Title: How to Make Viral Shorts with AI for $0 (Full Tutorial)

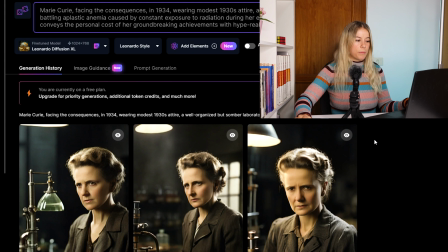244s
For example, I didn't like the images they created based on the ChatGPT prompt here, as it doesn't accurately represent the later years of Marie Curie.
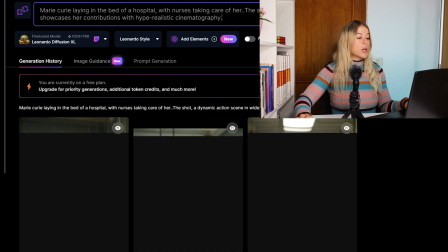252s
This is why I created a new and much simpler text, which I will paste here. As you can see, it's already much better.
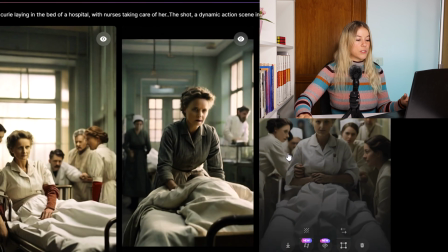258s
I'll play around with the prompts to get all the final results and images. I consider this step 1. I already have all the images created, which I'll show you in the editing. But first, we need to get as well the voice.
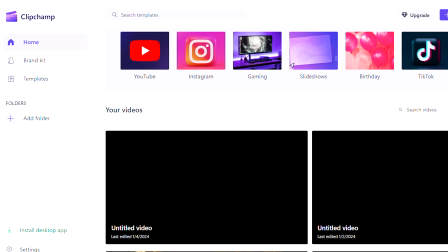270s
I will introduce you to Clipchamp, which is an online editor, but it also offers AI voice generation through text.
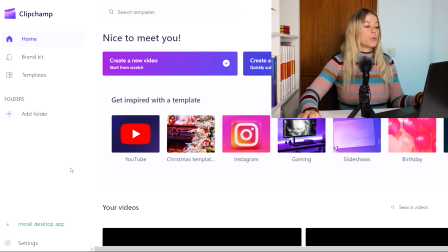276s
Once you created an account and logged in, select Create New Video and its interface will appear.
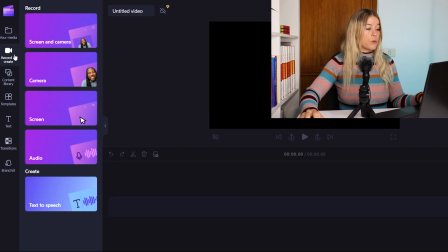281s
It's very intuitive. By clicking on Record and Create, it will provide us with the various options.
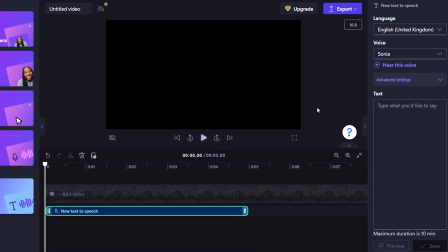286s
We'll select the last one. This window will open and on the top right side, we'll have what we were looking for.
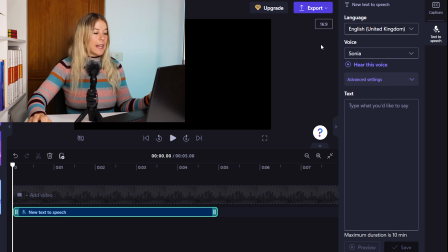291s
I love this page because we can select the language. You can even choose the accent. You can choose your preferred male or female voice. And most interestingly, you can give them different emotions. If you expand the advanced setting, you have the option to achieve a particular tone. So I'll paste our text, select the language, and choose the desired accent. Let's listen to the preview.
Marie Curie was a true pioneer in the world.
Sounds great, doesn't it? Now that we have everything, let's bring it all together and shape the video. For this, we're gonna be using CapCut. But before we dive into CapCut, I would like to ask you to subscribe to my account so that you don't miss out any of the great videos that I'm preparing.
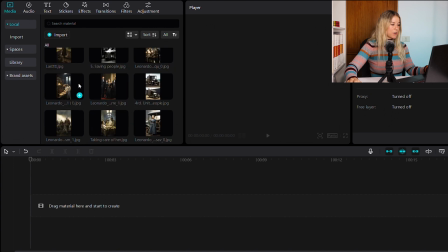326s
As you can see, here are all the images that we generated earlier. I already added them into CapCut.
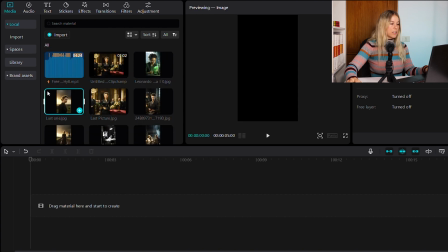331s
I had to generate a few extra ones since not everything was suitable for my video. Now I'm gonna add all these pictures into CapCut and just organize them as I desire.
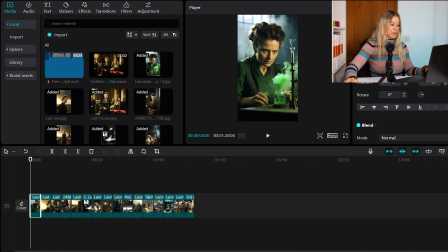340s
Here you can zoom in so you have a bigger frame of it. Let's just organize them.
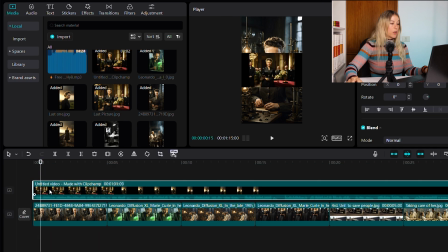345s
Next step is we're gonna add in the video that we downloaded earlier with our voice. But we don't want a video, we want just the voice.
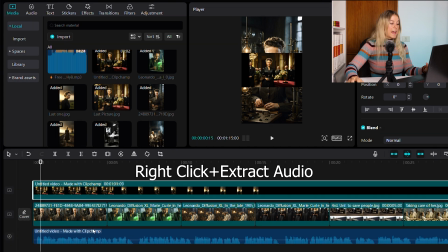351s
So what we're gonna do is we're gonna go right click and go extract audio. As you can see now, here we have an audio line of our speak, of our text.
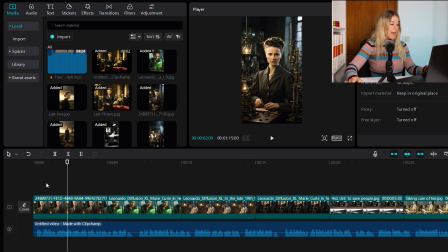360s
And we can just go on now and delete this previous video. And now we already have our photos and the text behind. Do you see this? These are little pauses in the text. They are not suitable because they make the video go slow.
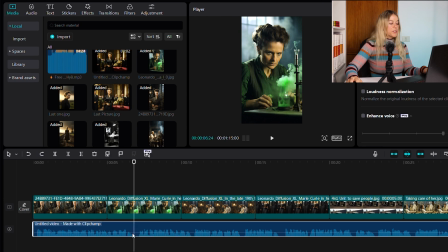372s
So what I'm gonna do next is I will be simply removing them. On a computer this is simple because you can already exactly see where these spaces are always. Go to one of these spaces and click this one, which is gonna be split. Move forward, split again, and just cut out the excess. And you can drag it in to the desired space you want.
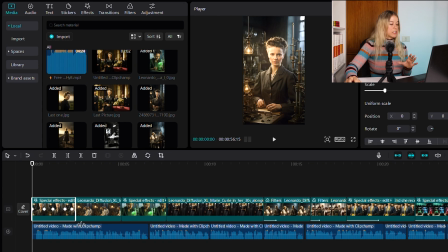391s
Once you have all your audio ready and it's perfectly cut to size and it just goes and sounds very good, as well, you need to adapt the size of the images and the duration. So this way, it just suits perfectly to what is said in that moment to what you see visually.
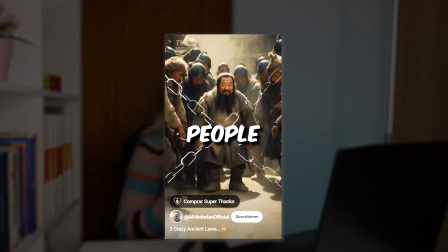405s
You might have noticed that these kinds of videos always use a lot of effects, which make the video more engaging and entertaining. It brings life to the video. So we're gonna add those now. And these are very easy.
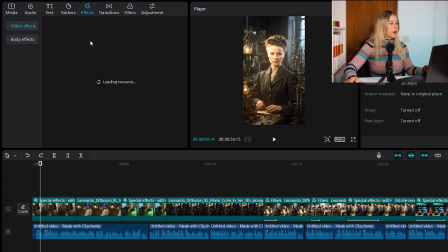416s
You go to effects up here and you will see it takes a little while to load, but once it loads, you see all these effects.
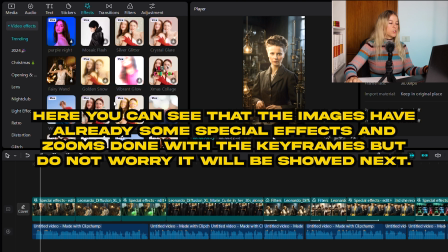422s
A few of those are pro options, but there are so many that you can use completely for free.
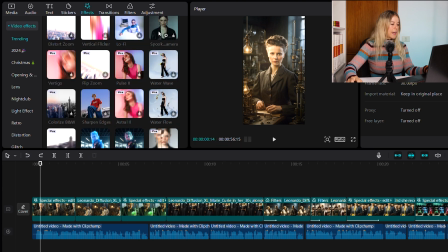427s
And then just go, play around, add them in, and look how they look. Nah, I don't like this one. So let's change it up a little bit. What will suit?
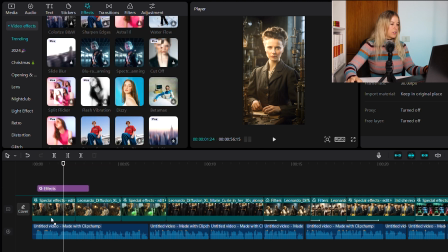436s
Maybe this. I think this glow will give it a good effect. You see? That looks nice.
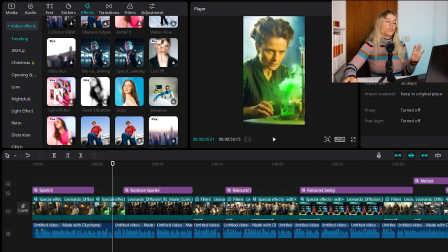441s
As you can see now, I have added a few effects here and there throughout the whole video. Not everywhere, because we don't want it to get boring or just too much. What we're gonna be adding now are the transitions, which are also a big, big impact on the video.
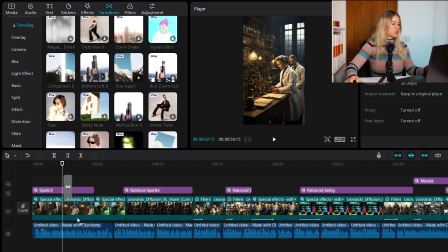454s
Same as with the effects, you have so many options, so just drag them down, play around, and see how it looks.
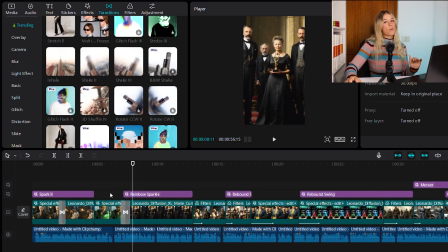462s
Okay, that looked so cool. So just play around with those, see what fits, what suits.
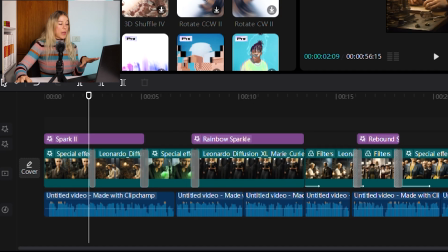467s
Don't put them everywhere so it's not over the top. Okay, we have added now all of our effects and all of our transitions.
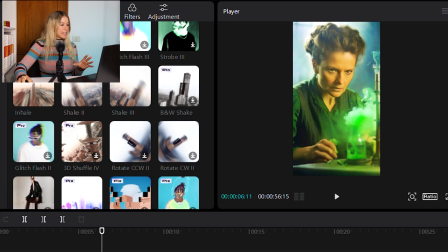473s
But still, something is missing. Because at the end, you see, the picture is just plain and direct straight.
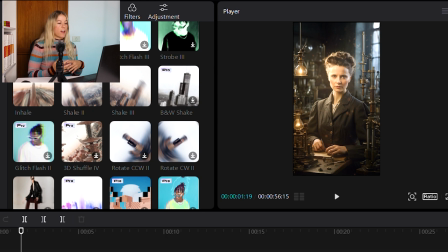480s
Because as you can see in AI Historian and the Stellar Saga, they have like depth, like movement into the image itself.
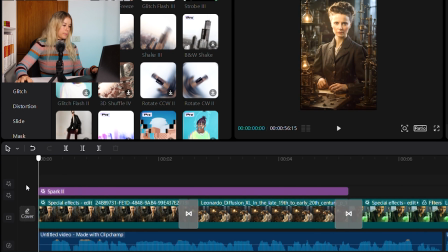487s
And this is very simple to add. And it's as simple. You go select the one image that you want to change.